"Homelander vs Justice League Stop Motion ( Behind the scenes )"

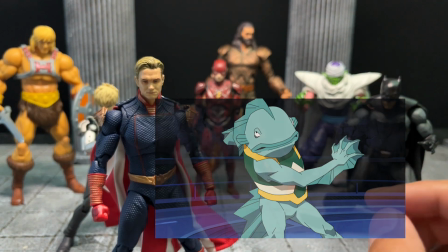8:14 Aquarius in Invincible and then we have Martian man and the
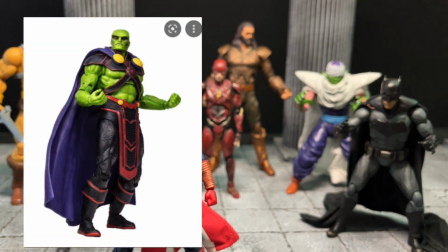8:20 other green dude I don't know the name but we have Piccolo so we have Diana or
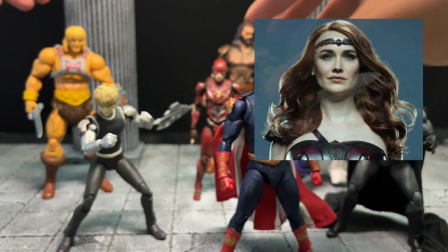8:27 Wonder Woman represented here by He-Man but in
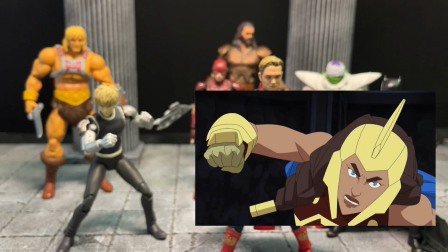8:34 Invincible she was War Woman so and we had a robot over there which is not fighting Oniman
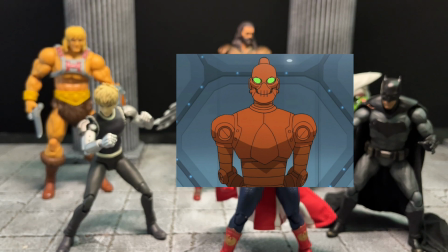8:41 but I think this Janos guy could be in a way representing the
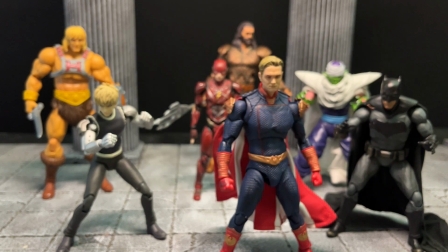8:47 cyborg or the iron man version of the justice league you know so let me know what you guys think about this some of you guys always
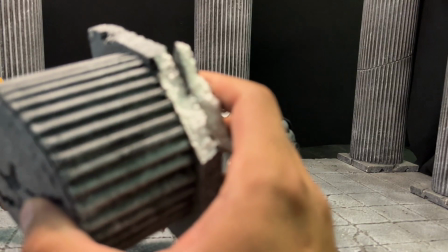8:58 ask questions about the set this is a just any regular foam it is painted
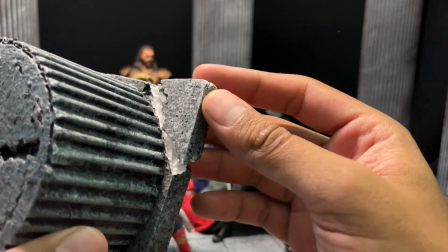9:04 in black and then washed with a gray and a white to give it a little bit
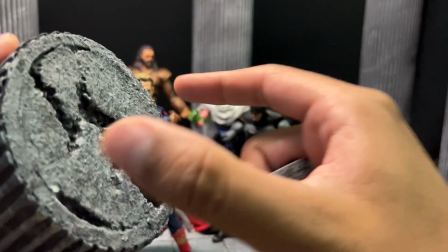9:10 more of that deepness inner pillar is it's a cardboard pillar
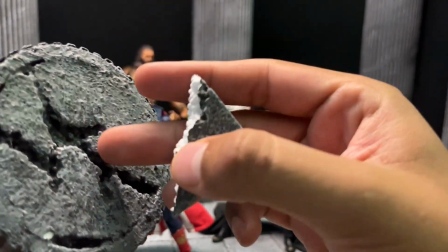9:16 and then I add some more foam over here with any glue and
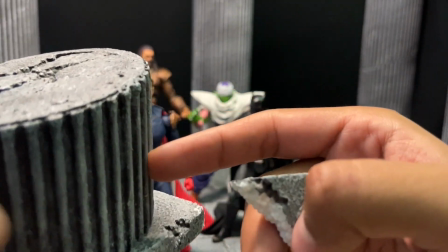9:21 then there you go naked cardboard the inner part and that's just pasted over
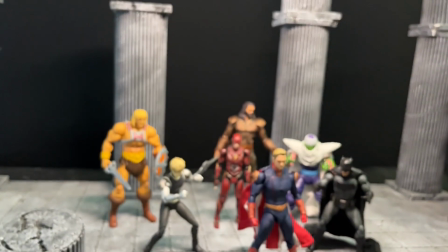9:27 there and painted that's it that easy so for this set and this animation I'm
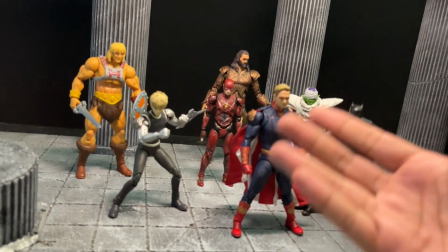9:32 using this as a temple where the heroes get reunited and because
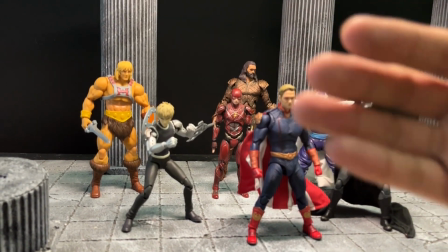9:38 i have the black background i can treat you guys to think
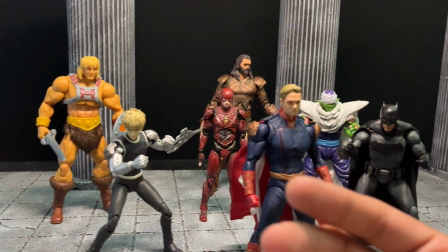9:43 that this is an infinite set and the thing that it is so repetitive
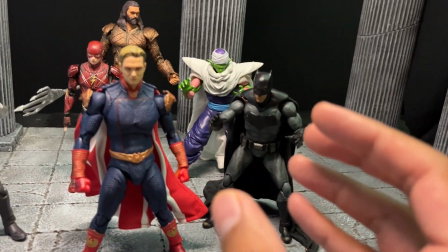9:49 it would be super easy to ubicate or locate the
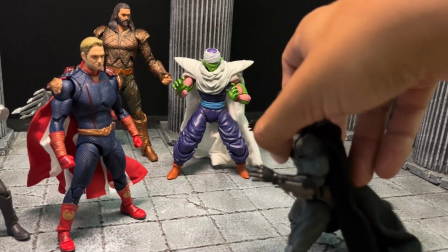9:54 camera if i'm doing an angle like this and then i have to take
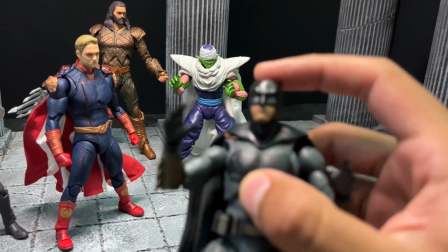10:00 another shot from batman and it is a close-up uh i think that is going to
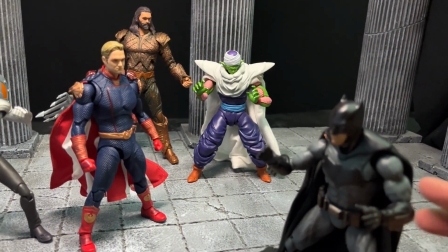10:05 save me a lot of time because normally whenever that happens uh let me
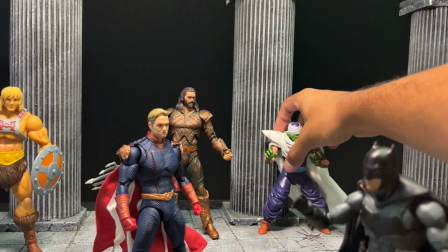10:10 just explain whenever we have two characters uh in a fight or
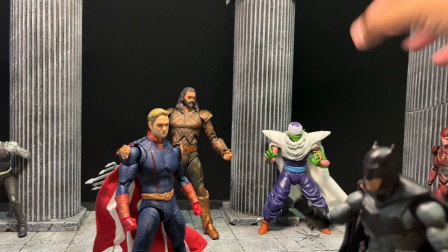10:14 or whatever um let's say they are like that you
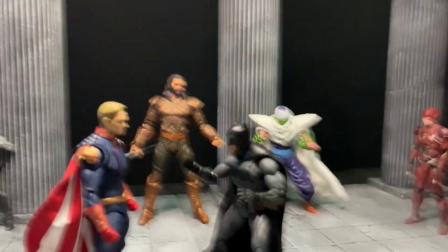10:19 know so if i need a batman shot i need to do this and so i
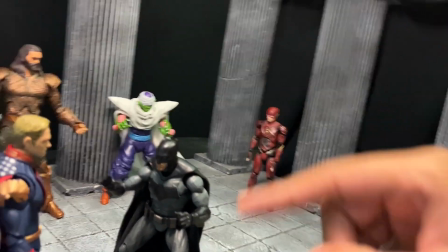10:24 can have those pillars over there uh but then if we need the Homelander you will see
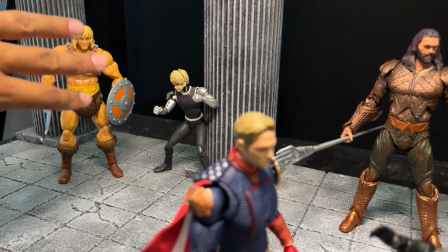10:28 the other part of the room and my set is done so in
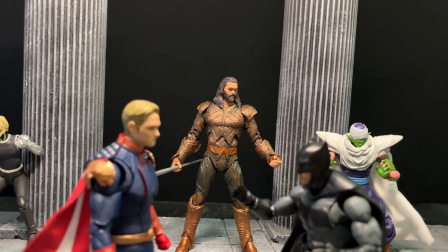10:33 this way I can use the same figure for the same
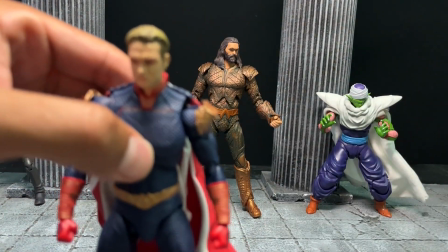10:38 background I can show like this and then like this maybe I can
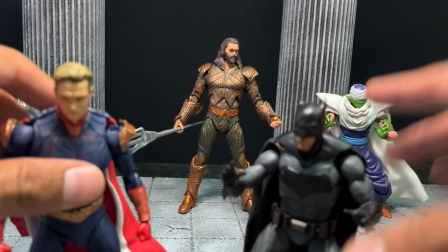10:42 move the camera a little bit and that will do the trick you know because it is the
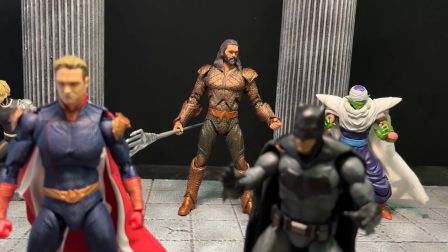10:47 same from every single point of view so that's going to save me a lot
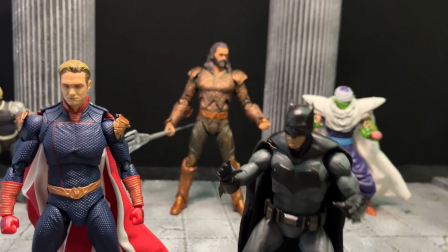10:52 of time for other sets like CDs and stuff like that you can
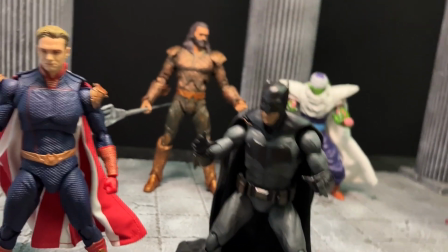10:57 recognize a specific building so you have to kind of respect the space
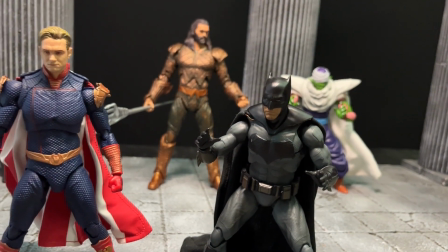11:01 and build upon that that is not going to be the case on this
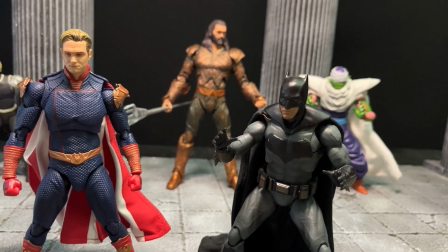11:06 one and that is going to make my life way more easy so I
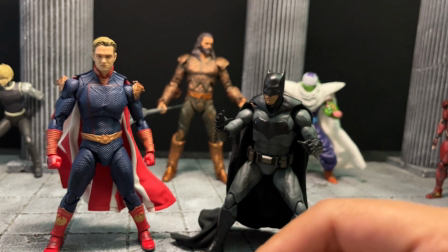11:11 want to pull something very cool in this video which is going to be the
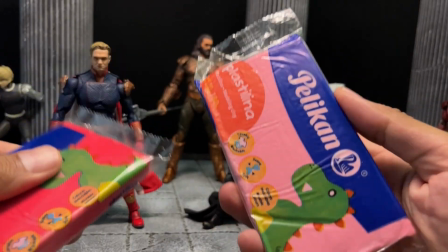11:17 in the inner parts of the people, the cheapest clay that you can get in Mexico,
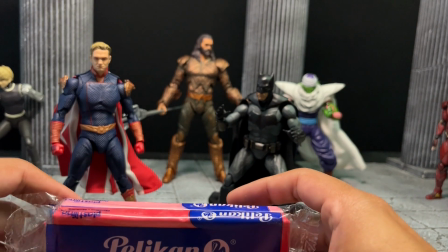11:24 so that is red and pink, and I want to do some mixes with some red slime,
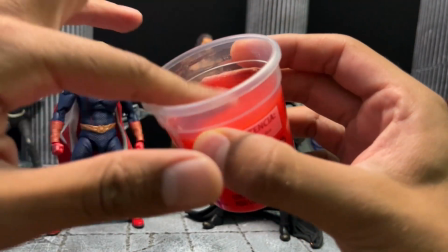11:33 super sticky, and I just hate it, I cannot do it with this and the figures and stuff like that,
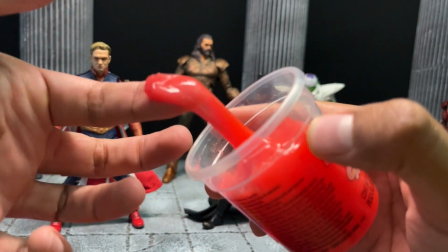11:40 I'm going to try to go practical because of the looks of the slime
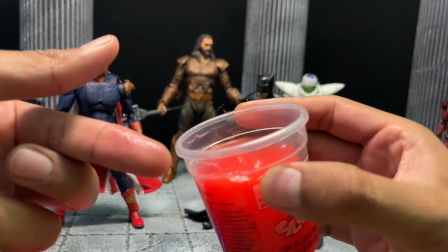11:45 but check it out now it's all over my fingers and i just hate it and i
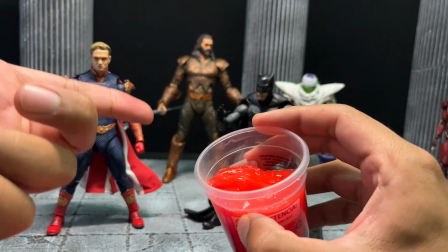11:49 don't want that to be into my figures especially in the caves you know so
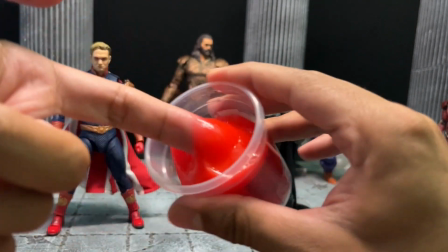11:54 if you guys know a decent recipe to make
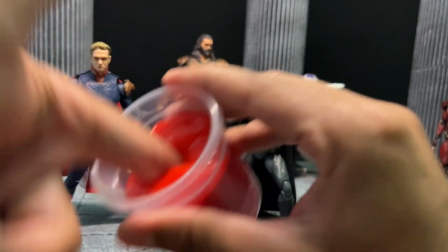11:59 your own home slime that is not as gross as this one uh
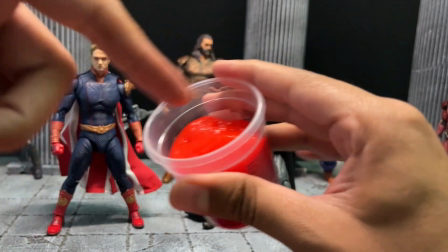12:04 let me know i'm going to do some tests with these ones anyway but
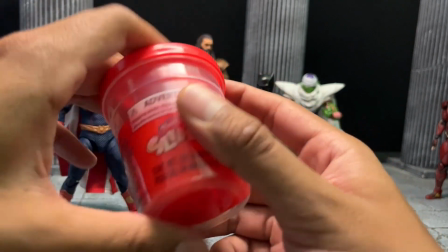12:09 yeah that's going to look cool there's going to be a lot of blood practical effects and
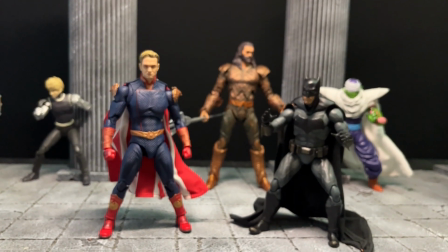12:14 bfx because i can really uh push myself to the limits